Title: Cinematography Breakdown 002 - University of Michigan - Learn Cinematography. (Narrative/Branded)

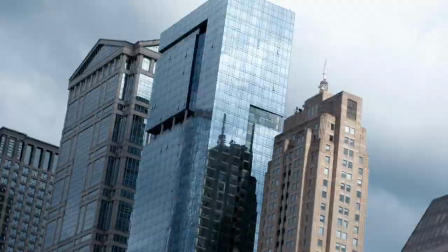[0:00] Camera speed. I think the city of the future requires us to rethink how cities are designed.
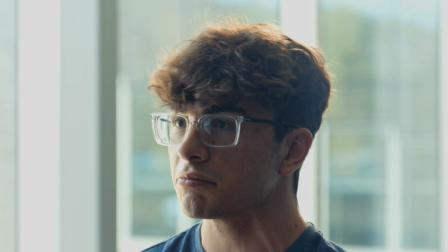[0:12]
Hello everyone, thanks for tuning in. Today's breakdown is focused on a branded docu-style commercial for the University of Michigan.
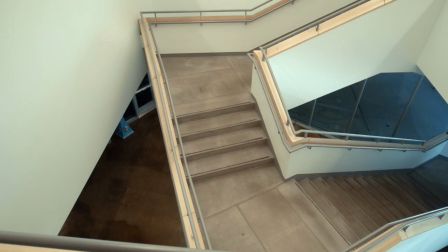[0:20]
We shot this on the Red Gemini and Red Komodo using DZO Primes, and I'll have a crew list in the description.
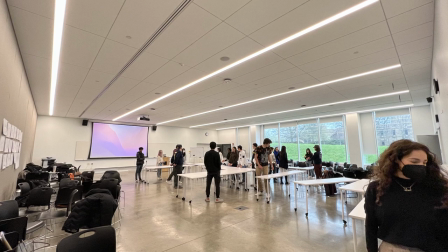[0:27]
For the first scene I selected to cover are the shots inside the classroom.
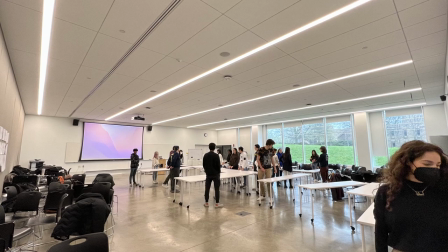[0:31]
We have these big windows, so the goal was to let the windows be our key light for anything that's near the window or anything that shows the window.
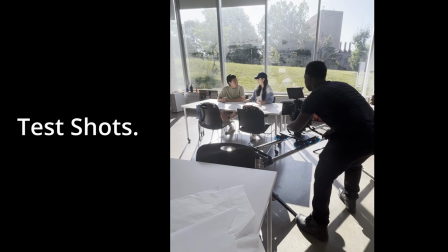[0:39]
We exposed for the background to keep it clean. We added a Nova panel behind a quarter grid.
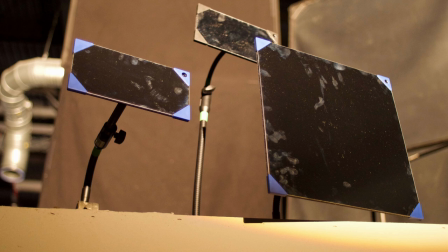[0:44]
And then we used a K-Flec mirror setup to reflect some of the sunlight back onto the subject.
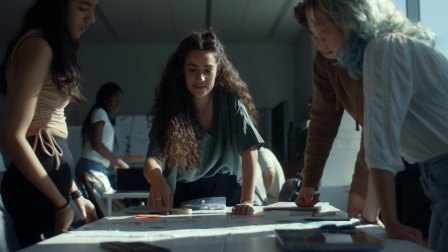[0:50]
Everything up to this point has been playing off the idea of harsh shadows, harsh window light.
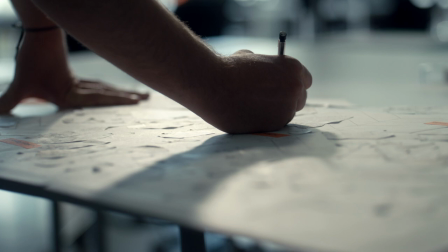[0:55]
I kept the same idea with the close-ups of the student drawing
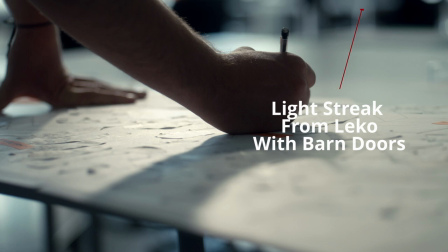[1:00]
But we did add a leco light and use burn doors to shape the Sun streak onto the drawing So I thought
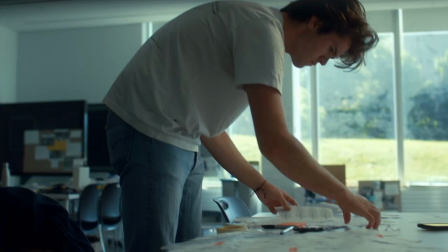[1:06]
that this would be interesting in a creative way to keep things consistent for the next section We were on
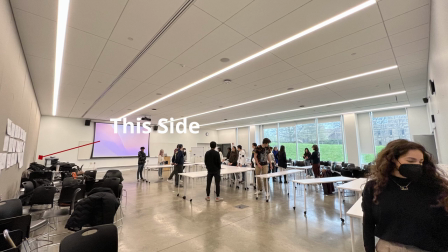[1:12]
the other side of the classroom So if you're logically thinking about what's natural,
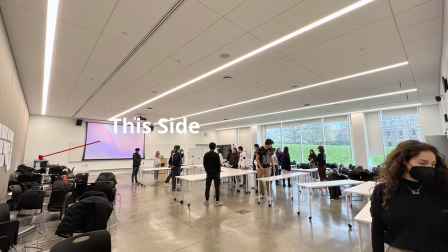[1:16]
you won't feel the window light from this far across the classroom Therefore we made an
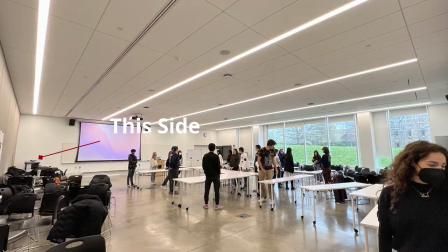[1:22]
adjustment and made it an even lit classroom We took the Nova panel as our key,
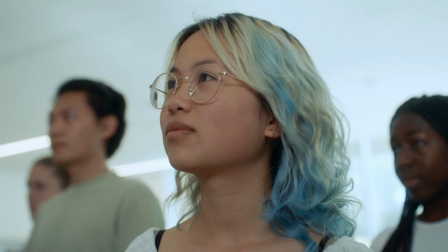[1:27]
then we used our Leco light. We bounced it off the ceiling so that way the white on the ceiling was able to just give a small feel back to the students.
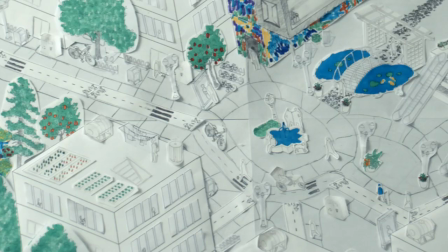[1:36]
Lastly, for the general background light, we turned on some overheads. We used the first two rows.
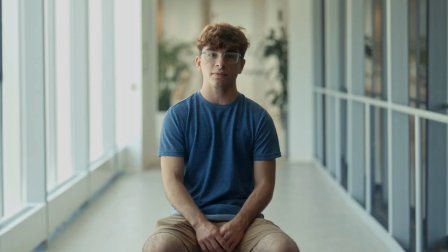[1:42]
Now, for the interviews, we kept the interviews dead center because the symmetry of the shot was great.
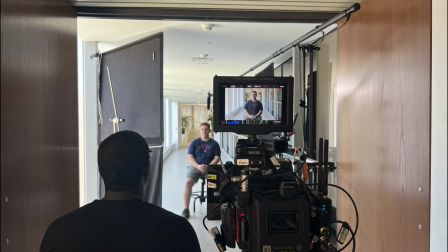[1:47]
For lighting, we utilized the windows again and controlled it as usual. we used the eighth I believe on this eighth grid but we put it
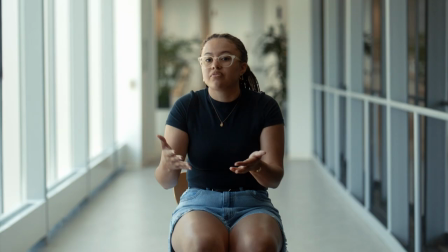[1:56]
against the window to bring down exposure on the talent's face after we looked at the image we recognized that we were having a little bit more spill on
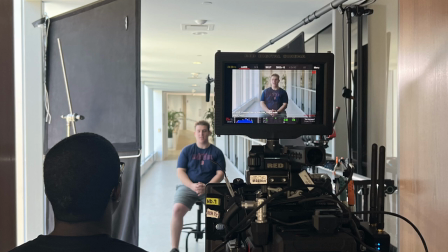[2:04]
the face than we wanted so we actually flagged a piece of that grid cloth that's on the window
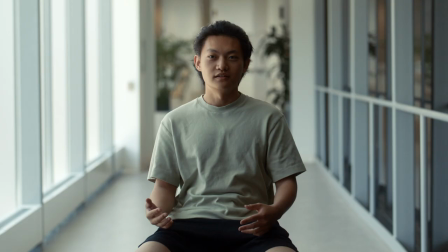[2:11]
off that way we were able to get a smooth soft light to shadow across the face I wanted to backlight the subject, but I didn't want to just stick a C-stand back there because obviously it would be in the way. So we found a creative way to just mount the light on the top left of the ceiling where the light was slightly out of frame.
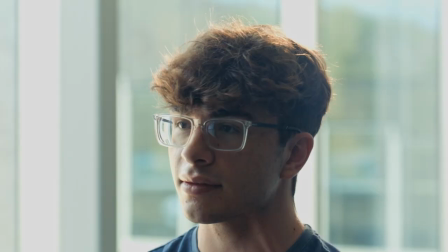[2:31]
Just a rule of thumb, a lot of people post different lighting setups and it involves six, seven, eight different types of lights.
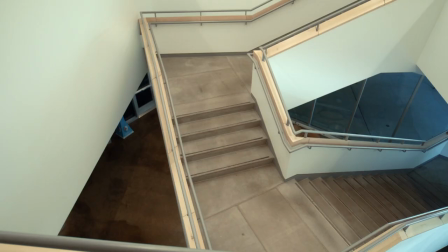[2:40]
There's a time and place for it. Sometimes you can use minimum lighting and stuff turns out fantastic.
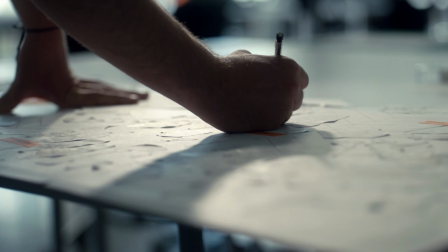[2:46]
Sometimes you focus more on controlling the window light in this scenario or sunlight if you're outside.
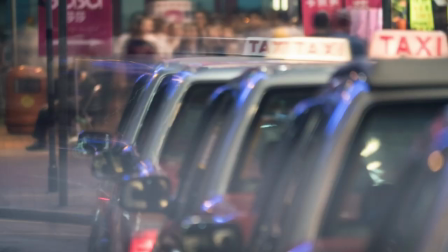[2:54]
You find a way to control the light that you do have. So it's important to just understand what you're doing and what goal is trying to be accomplished when you're filming.
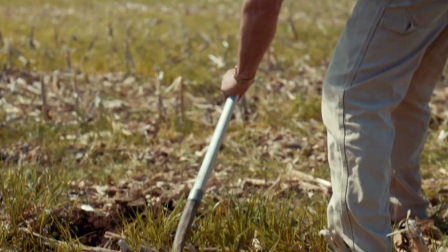[3:03]
Now there's a lot of shots in this piece which is great because there's tons of b-roll. A lot of the outside footage was shot on the go.
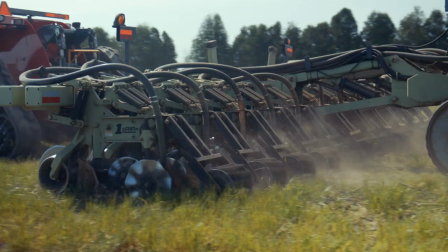[3:10]
Straight running gun.
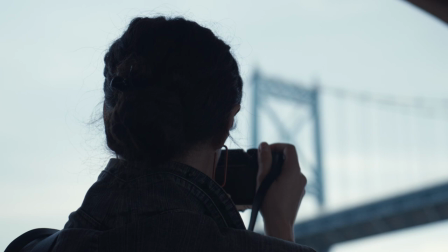[3:12]
Our goal was to shoot the b-roll run a gun but make the bureau shots feel planned and not rushed thanks everyone for watching if there's questions
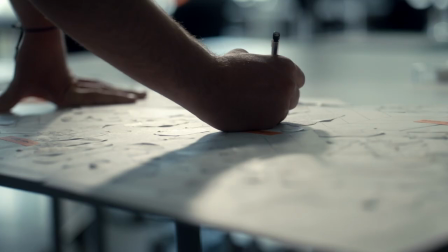[3:21]
comment below if you like this type of content like and subscribe for more i think the
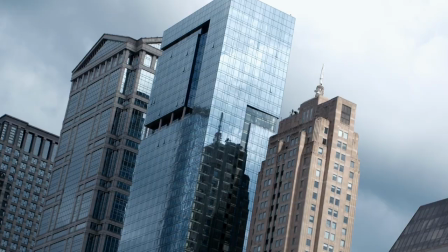[3:25]
city of the future requires us to rethink how cities
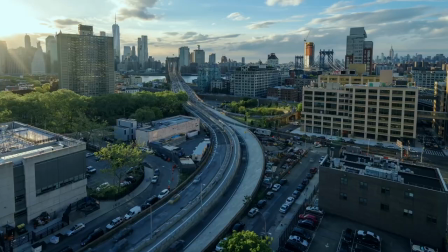[3:30] are designed
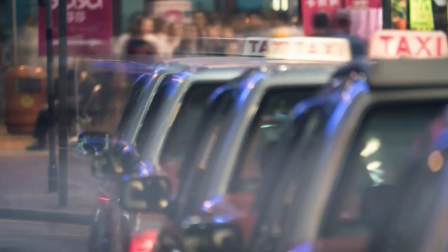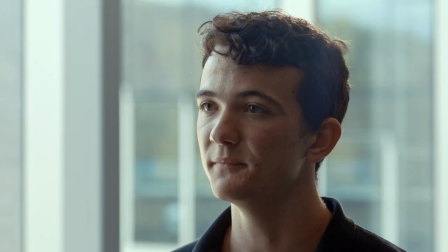[3:36] my ideal city would be very community oriented it needs to be safe very interconnected autonomous transportation.
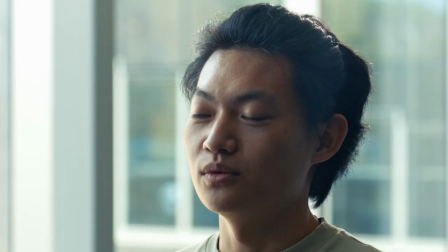[3:45] Problems will be solved. Trees, the water fountains filled with life.
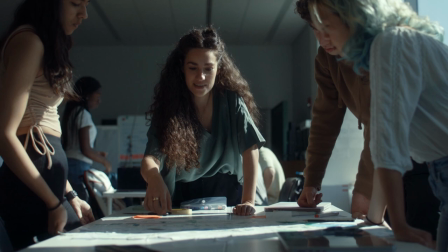[3:50] I think that's what is so important about urban technology. Urban technology is a really new term.
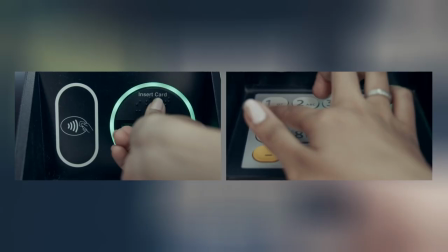[3:58] Architects they build the physical space. The role for urban technology is to design the social space, the invisible things, a part of the city.
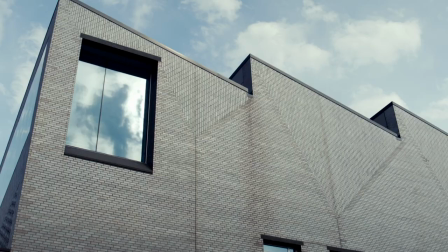[4:06] We focus on technology side coding.